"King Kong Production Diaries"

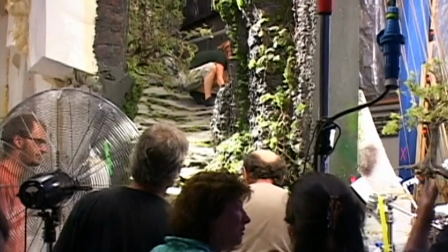We're in this set for a long time, a couple of hundred shots. And of course, it's built in tenth scale, so it's one tenth of full size. But at that scale, it means the camera's very, very close to everything.
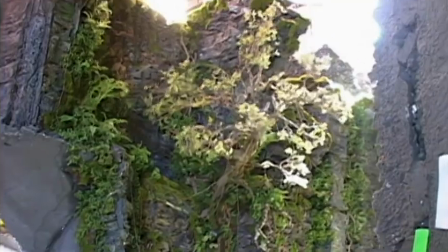So we have to do a lot of precision detailing on plants, on the moving trees in the wind, on the way the rocks look, the way things have fallen down, and so forth. The green spawn have done an amazing job of making these like little miniature ferns. We've had these things for a year and 2 months.
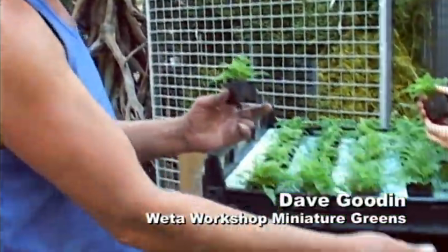We started in December last year, and they would have been twice that size now if we didn't cram the poor little bastards into a small pot.
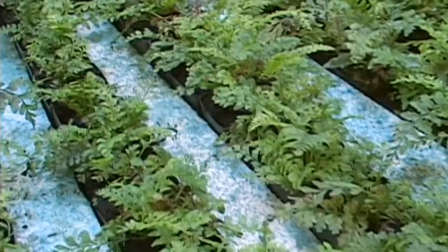They can be on set for anywhere between 1 day and 2 months, and my job is to try and keep them alive in these extreme conditions, intense light, intense heat, and intense wind.
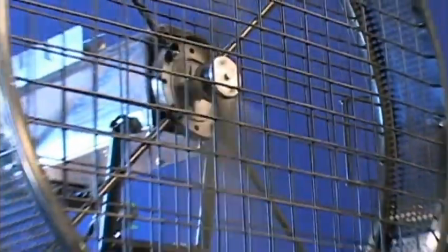The trick is that because we have wind in these shots, the trees are blowing around in the wind, we got it, but they're miniature trees, we have to run the camera fast so that we can make slow them down enough so that they don't just go bzz,
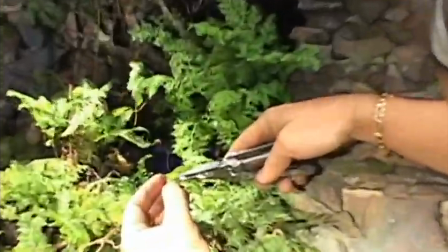bzz, bzz, bzz like that. And to help with that, I'm putting little lead weights on them, which are little fishing sinkers, which we're clamping onto the leaves to give them a bit more weight so they actually move and look believable when we shoot them at 64 frames a second.
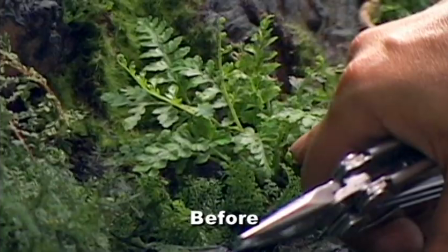Whatever's not behaving properly gets the lead shot treatment. So we'll put more wind on it, but now it's got more weight to it.
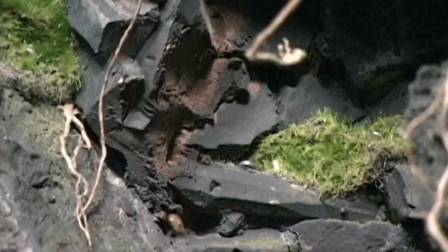Because you have to use this for so many shots, it pays to get a very high level of detail, so no matter where you look, you've got the coverage.
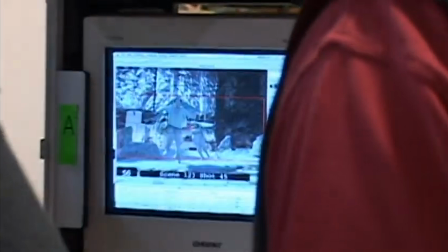Live action units will be wrapping here in a month and a half, and we're going to be shooting until October of this year,
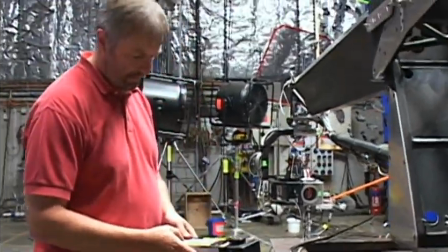way down at the very end, because we have this enormous number of shots. We got around, let's say, around 1,400 shots to do still before we finish. I figure that in King Kong, we probably got twice as many shots as we had in all three Lord of the Rings films put together.
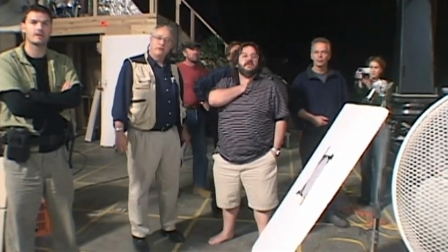I think one of the really special things about Peter Jackson as a director is his use of miniatures. And we're all very thankful that he uses so many miniatures. And I think he's absolutely right when he says also that there's something about the photographed image, be it a live action plate or a location plate or a miniature plate, that somehow plucks a responsive chord in our hearts.
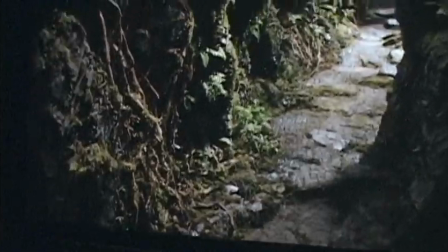And we say, yeah, I believe that.
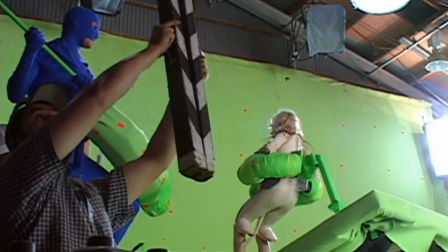Sea marker.
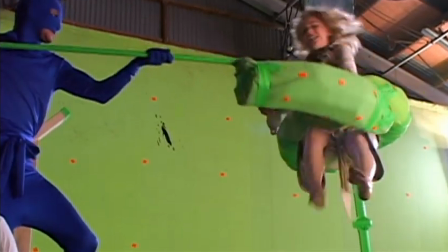It's a scary day when you come to set and you have grown men attacking you in bright green and blue suits.
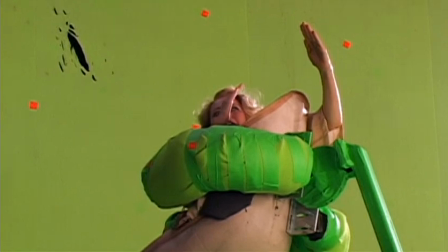Hello, here we are. It's day 105. I've had some decent sleep since my day 100 diary, where I was so exhausted I could barely stand up,
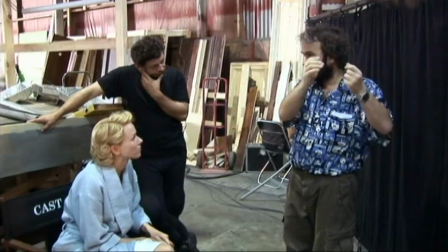but I'm feeling much better now, and it's good because we're doing some pretty complicated stuff at the moment.
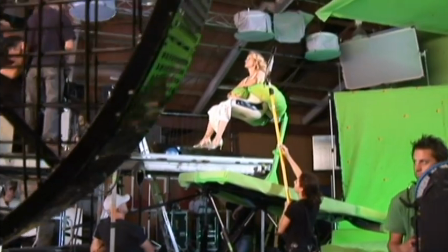It's in an area of the film that in a way demands the most imagination, because we have no sets.
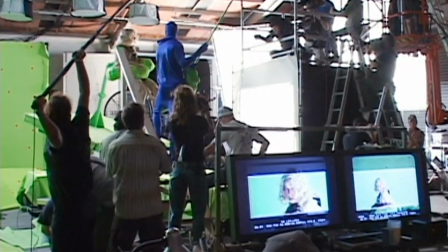It's a sequence in which Naomi is being carried by Kong in New York. And of course the way we'll do that, opposed to the old claymation version, is to shoot it all in front of a green screen here.
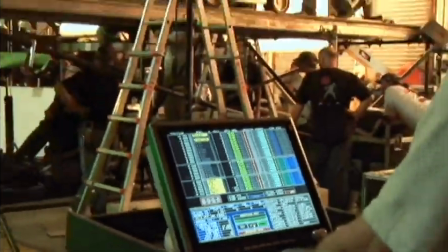A lot of the rest will be built in a computer at a later date.
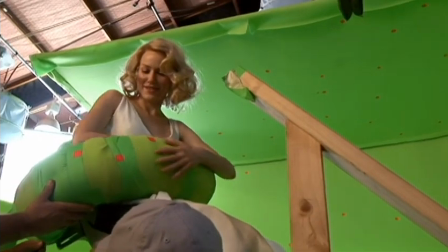We have something that looks like a green tire, I guess you could call it, and we have a rocking base. And although looking at the shots and looking at the way we're going to shoot it, it seems a pretty crude method, it's actually going to be fine. It's going to give us everything that we need.
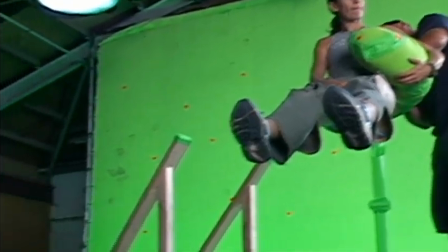The Kong rig is a pretty amazing and important part of the film. It's the iconic image that we're about to see of Anne and Kong's connection.
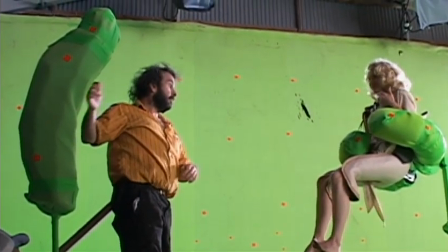This is where the action really starts. This is where the fun starts.
Keep it kind of, don't be too shy.
And we have Andy Serkis on set to play Kong and to work with Naomi. Naomi's stuck with looking at someone dressed like... Yeah. I'll tell you, a ballet dancer on steroids.
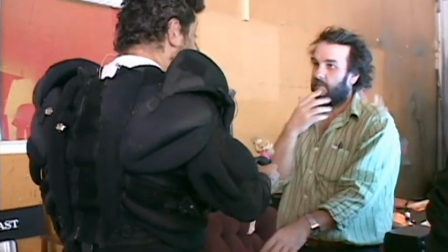But it seems to do the trick, doesn't it? Yeah, it does. But thank God for this.
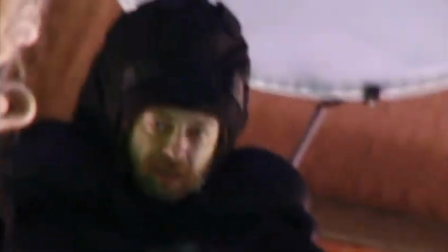That's what I focus on. Yeah. I feel like completely transported when I look at his face. I'm not looking at him wearing a funny suit.